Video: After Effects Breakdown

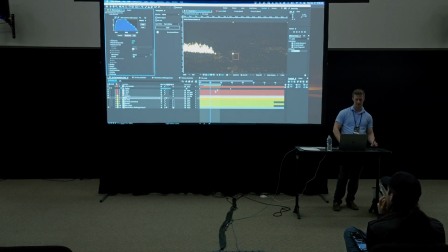I'm starting to like what I see. I'm going to turn the mode to screen. So what this does is it blends all the fire footage together. And so what I can do now is I can actually reduce the amount of fire that is being replicated.
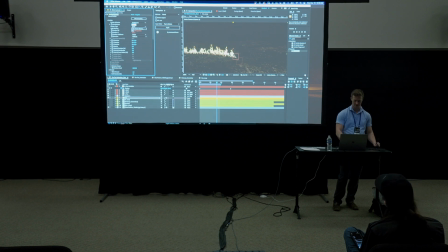So I get a little bit more of that individual detail, and it's not just like a white streak. Okay, so here's what that's looking like. It's getting closer and closer to that final product. Okay, so at this point, we need to deal with not only sparks, we do need to deal with some sparks,
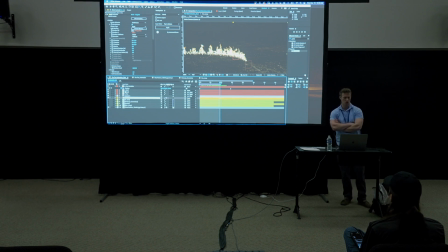but we also really need to pay attention to lighting on the ground, because really these things don't just in the real world, this fire would be casting light on our ground. So we have our ground, which is great, and I've got a curves adjustment on that so that it darkens it.
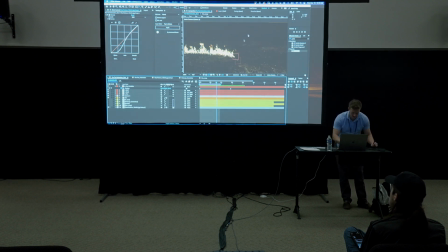So what I need to do is I need to go ahead and create another layer of particles. So I'm going to duplicate the fire. I really want to duplicate the fire rather than starting over, because I already have all these settings in place. So I'm going to change the sprite from a sprite to a textured polygon.
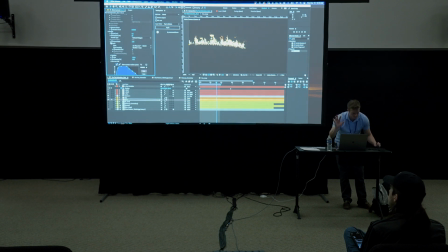And the reason I'm doing this is because sprites always face the camera, but textured polygons, I can lay them flat on the ground. So first, I'm going to change the particle to this fire loop secondary. So this is one of those, I took basically that same piece of fire footage and then
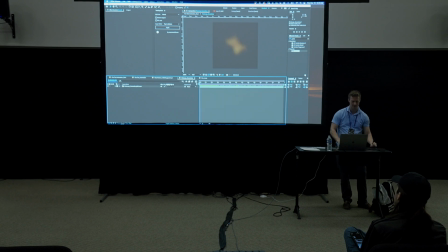duplicated the layer a couple times, rotated it a few times, and then blurred it. And this kind of gives me something that I can lay down flat on the ground. So I'm going to go ahead and name this lighting, and I'll do lighting 1.
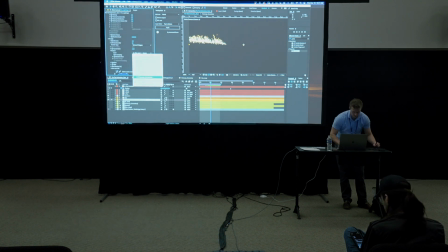Okay, so I'm going to change this particle to secondary. Okay, so here's the particle that's moving along. And by the way, I click this little circle, that just shows me that one layer so that I can work with it. And then I'm going to take the rotation, and I'm going to rotate it flat on the ground, 90 degrees.
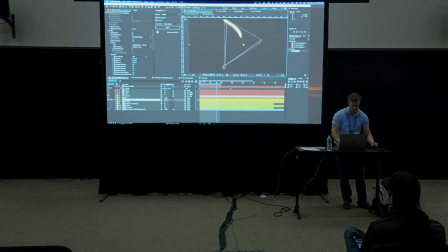So now, if I go to my top view, you can see here are the particles, and they're flat on the ground. This is creating kind of the illusion of lighting. And everything I'm doing here is really all about illusion.
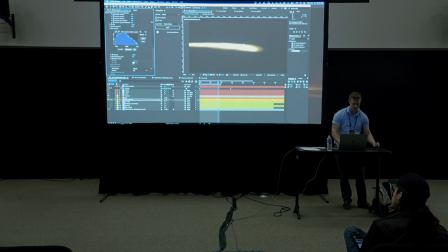It's about creating an effect, even if it's not actually casting light on the ground. I'm sort of trying to sell this, okay? So I'm going to turn this top fire footage to screen mode, and I'm going to take this
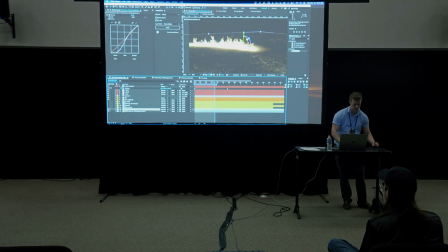floor texture and duplicate it, drag it right under that lighting layer, and I'm going to set this to an alpha matte. So this will take that fire and show the texture through that fire. Okay, so I'm going to
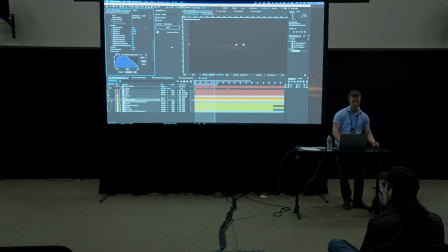scale up those particles a little bit like that, and I'm going to see how it all looks together. Well, nothing has changed because I can set this to screen, so you're starting to see some lighting there, and then I'm going to reset my curves adjustment and start tweaking how this lighting affects the ground.
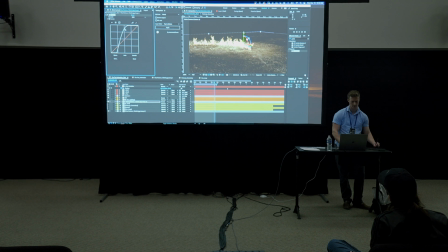So I kind of want it to a little brighter like that, okay, a little bit more contrast, Okay, so let's see what's happening. So as you can see, there's starting to be kind of some lighting as this fire is going along the ground. Okay, so
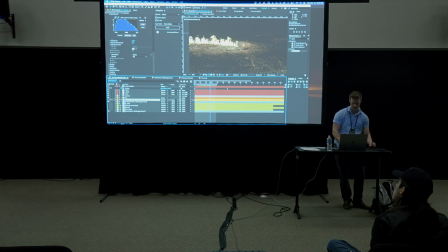maybe I'll take this layer and add, I like to do this where I add a couple adjustments. I'll add a curves adjustment, go to the alpha setting and kind of crank that up just a little bit, and then I might even add a fast box blur.
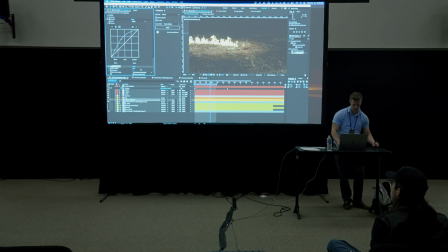These are just some settings that really kind of help. So that particle, again, I'm impacting this particular layer, and then the texture is showing through that so that I have complete control over how it actually looks on the ground.